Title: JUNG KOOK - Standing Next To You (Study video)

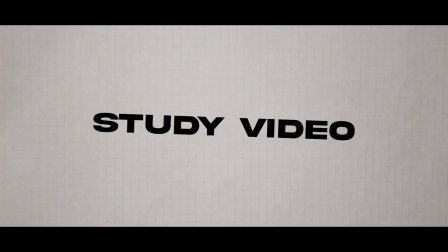0s
this is Sarah and we are going to do another study video. This time it's going to be JungKook's Standing Next to You music video. So if you haven't watched my very first video, it's going to be here. Music video of Baby Monster's Batter Up.
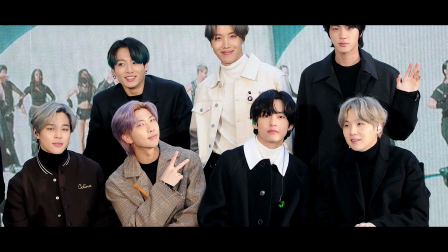16s
So it's their first song. JungKook is part of the biggest K-pop boy group in this generation.
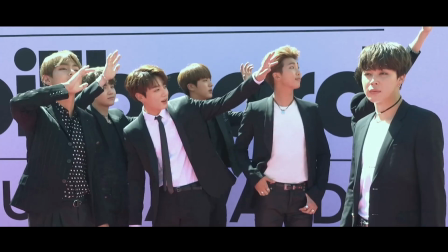24s
So they have thousands and millions of followers right now, and Jungkook is part of them. So I'm really surprised knowing that Jungkook is really good when it comes to singing and also dancing.
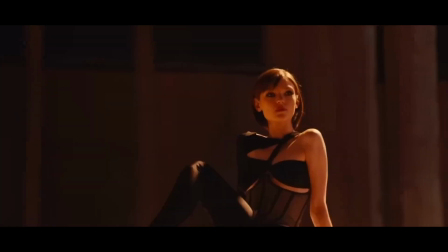38s
And when I saw his music video, all I can say it's really clean and you can really focus on what you are watching. So let's break it down. So I hope that you'll enjoy and learn this session. So by the way, I want to apologize with my first video. The audio really sucks. I hope this one would work. Right now I'm using OBS. So this is my first time using this one. So I hope it went well.
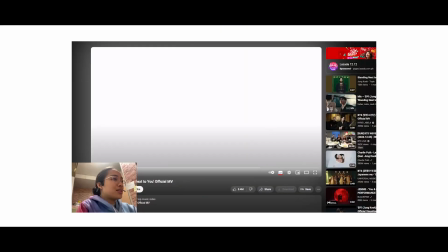70s
So let's start.
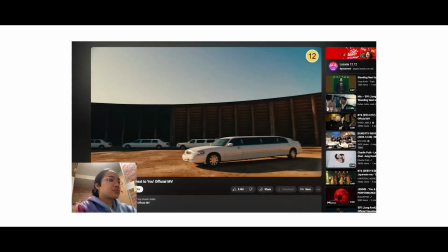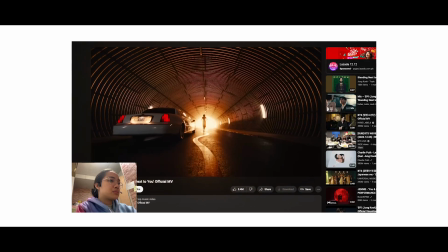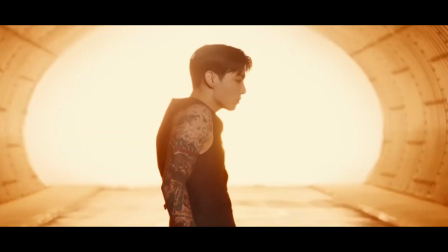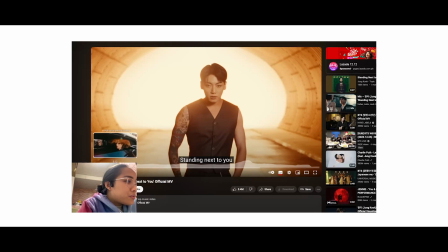109s
So in the very beginning, 15-second mark, they introduced to us the leading lines,
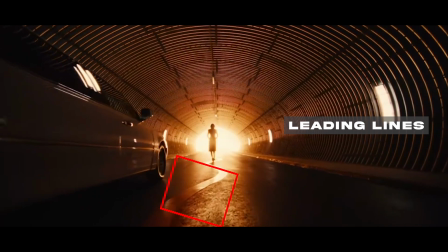116s
which is the curvy lines in the road, and also the lines in the ceiling. So, right, we saw already the girl on where she's going, and also the limousine helps also.
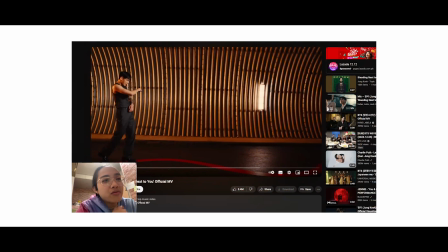131s
In this sequence where the camera goes back and forth to Jungkook and the muse or the girl,
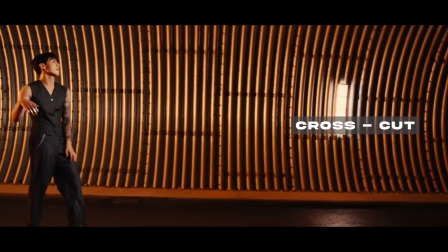138s
it's called the cross cut. It helps to add that tension that they are interacting through their eyes.
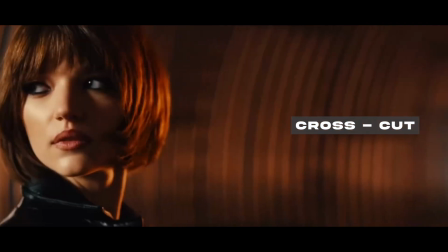145s
Yeah, so it's called cross cut, where the scenes happens all at once,
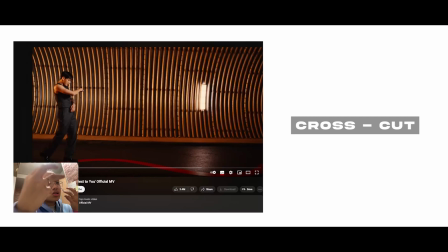151s
then the camera goes back and forth to each subject's direction so we can see their reaction. So it kind of adds attention to the viewers.
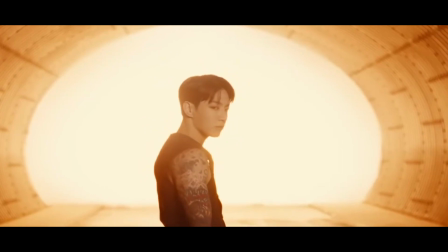That sequence is called the short video montage, or it is a video montage.
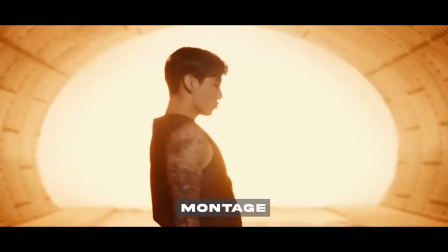176s
It helps us to know, or parang there is a sense of
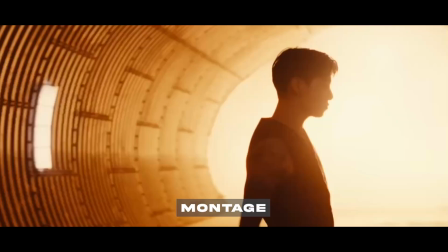182s
anticipation that these are the settings that we will show you in the video, so that we have a context na hindi tayo magulat na, oh, bakit iba na yung scene? So they use that video montage to let us know that these are the settings that we will take you through.
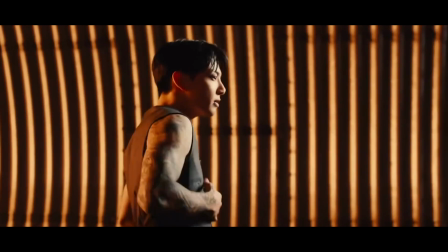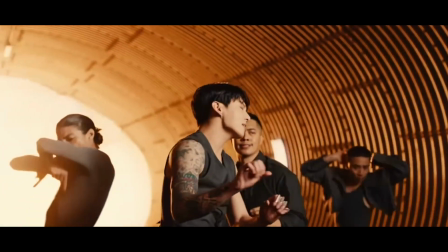So I really love this curvy lines instead of the straight lines.
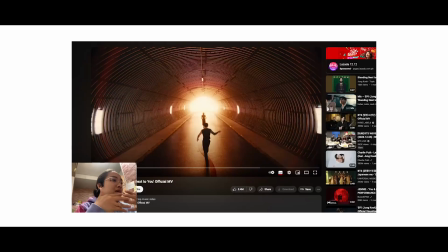217s
So it's kind of knitted together with the dance move that Jungkook is doing,
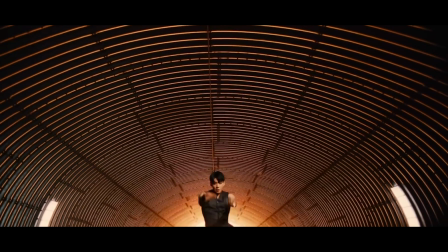225s
and also the way he walked through it, the way he follows the line, the curvy lines.
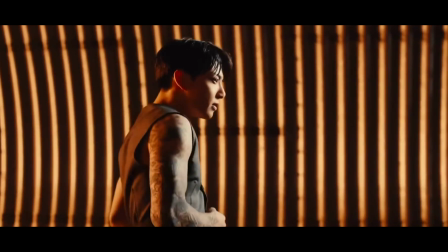232s
So you really feel that everything is connected, that everything is seamless, even the dance move.
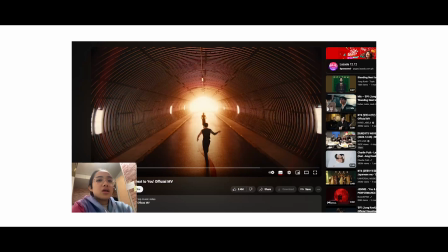239s
As we go on in the video, most of it are really swaggy. It's really wavy.